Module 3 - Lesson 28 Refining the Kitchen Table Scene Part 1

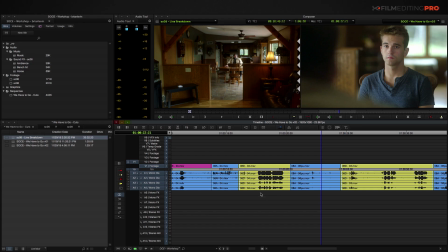501s
That sort of empty sound that we hear on the dad's coverage is because the actor wasn't doing any actual walking in this shot.
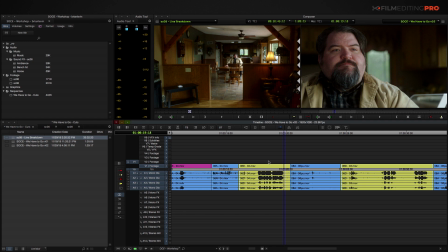509s
And so we don't really feel like Tom continues the movement from back here to up here.
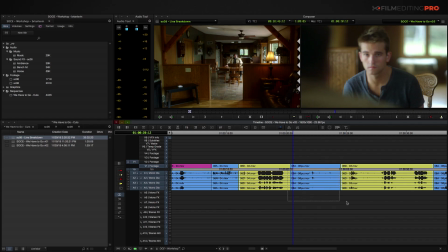515s
Let's go ahead and try to bring in some of those additional footsteps by simply taking the audio, moving it down, and trying to grab more of it.
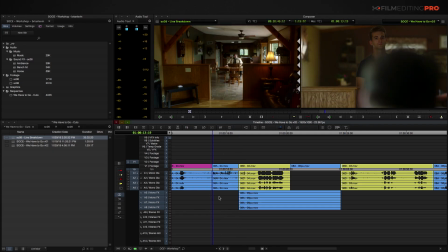529s
Let's listen to that now.
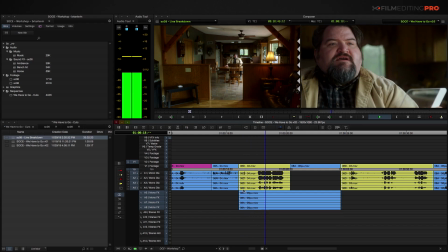535s I left a suitcase out for you in your room.
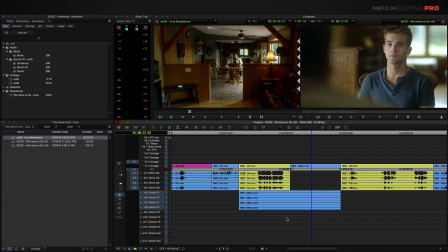539s
Now, we could go ahead and add some additional sound effects later on, like the sliding of a chair or louder footsteps to really cement this in, but this helps us out just a little bit in refining the scene to get it to sound and work a little bit better and make more sense.
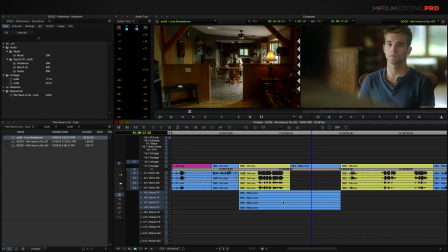554s
Those sort of finite adjustments are things we can do later on as we get into more granular details. Let's continue through the next shot here.
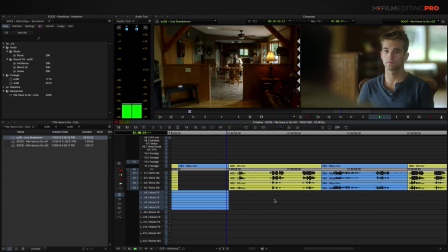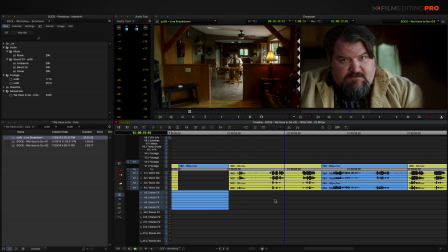568s We talked about this.
So we can help these performances along. They're really good, but there's something about it that doesn't feel necessarily true. For example, the dad is clearly got his eye on Tom and knows that Tom is up to something,
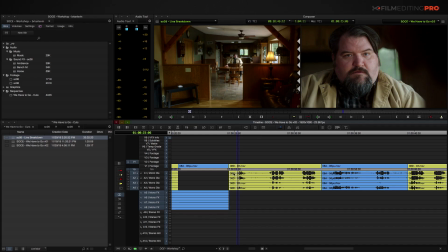582s
but it takes him a long time to respond once Tom sits down. And, I mean, look at that attitude, you know?
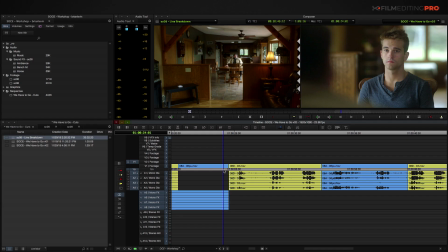589s
So I think the dad would probably have more of a response to Tom sooner.
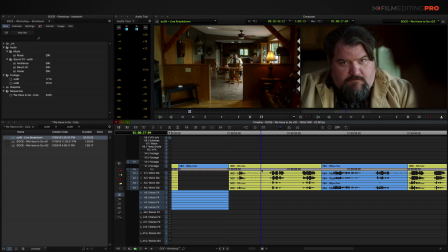594s
Let's go ahead and get the dad to react a little bit more quickly.
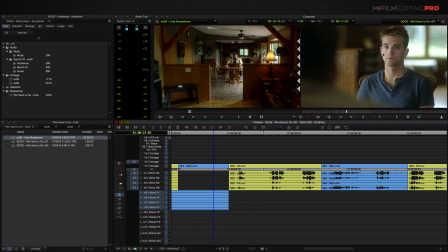597s
And maybe we'll get out of Tom's shot a little bit sooner so that the dad's reaction is a little more immediate.
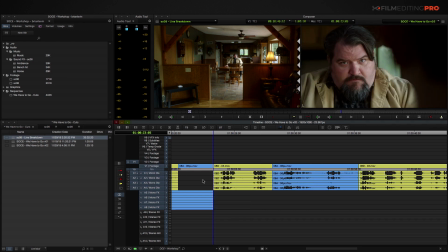603s
Let's play this back and check it out now.
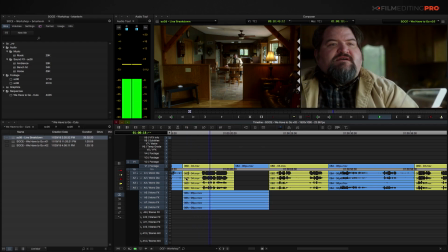609s I left a suitcase out for you in your room. We talked about this. This is what's happening. But I don't understand why they won't take Myra.
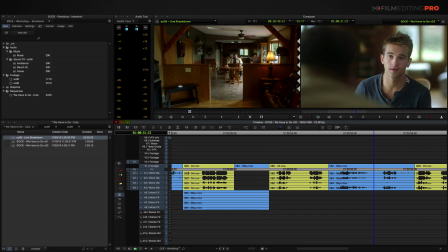623s
And right away, that's a lot better. We could even go ahead and keep some of Tom's reaction from this shot on top of the dad's dialogue here to cement home what's going on in Tom's mind as he's hearing some of the beginning lines of the scene.
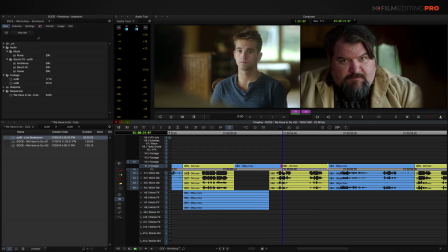637s
I'm just going to extend some of Tom's shot here. You can see him kind of nod his head there.
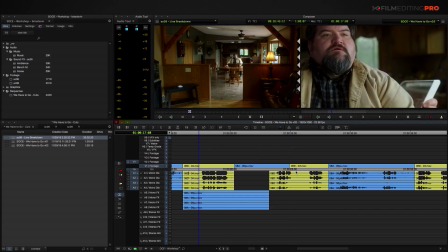648s
That might really help bring the characters together in the beginning.
I left a suitcase out for you in your room.
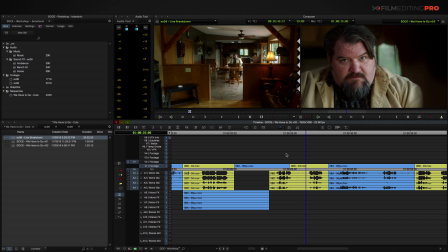659s We talked about this.
And what we could even do here is cut out some of this space that's left over right here and try to get the dad to speak even sooner and give Tom's reaction a little bit more weight.
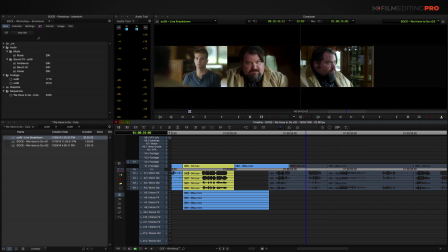673s
So I'm going to go ahead and grab everything and just move it back a little bit to right about here.
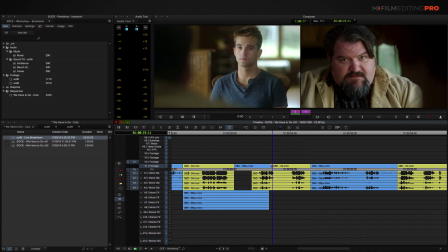679s
And then we'll bring in some of Tom's reaction again to right about where it was.
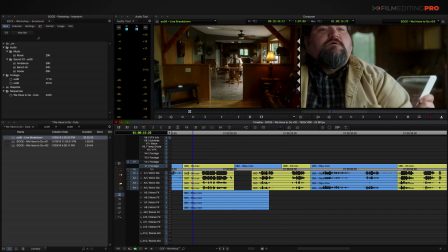686s
And let's see if that closer dialogue from the dad makes a little bit more sense now.
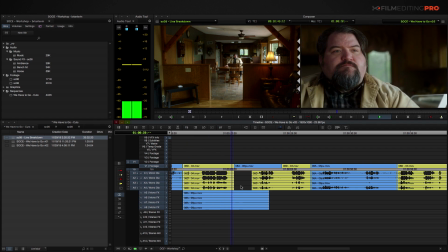693s I left a suitcase out for you in your room. We talked about this. This is what's happening.
Yeah, it's a lot better now. So we can actually feel like the dad is sort of interacting with Tom the entire time here,
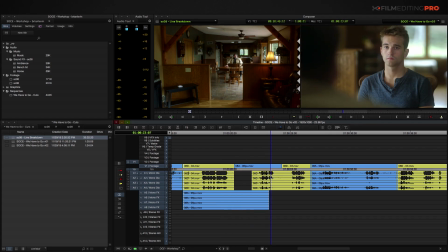710s
and Tom is immediately reacting to what the dad is saying, even though we've messed with the timing of it between the two different shots.
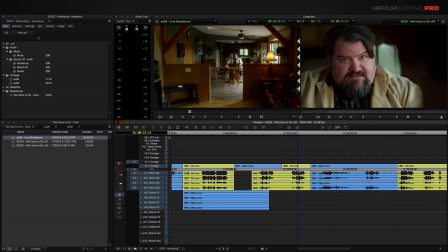717s
Let's see if we can do something very similar to the rest of the scene. We want to try to balance more shots of Tom into this moment to give Tom's emotional journey a little bit more prominence, while at the same time making sure that we've really kept an eye on all of the performances to make sure that they match up from shot to shot.
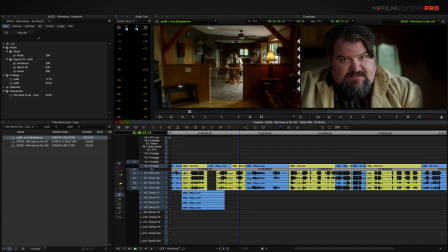735s
Let's see if we can make sure that what the dad says here lines up nicely to the performance that Tom is giving here.
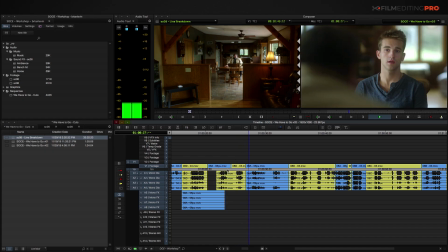744s This is what's happening. But I don't understand why they won't take Myra.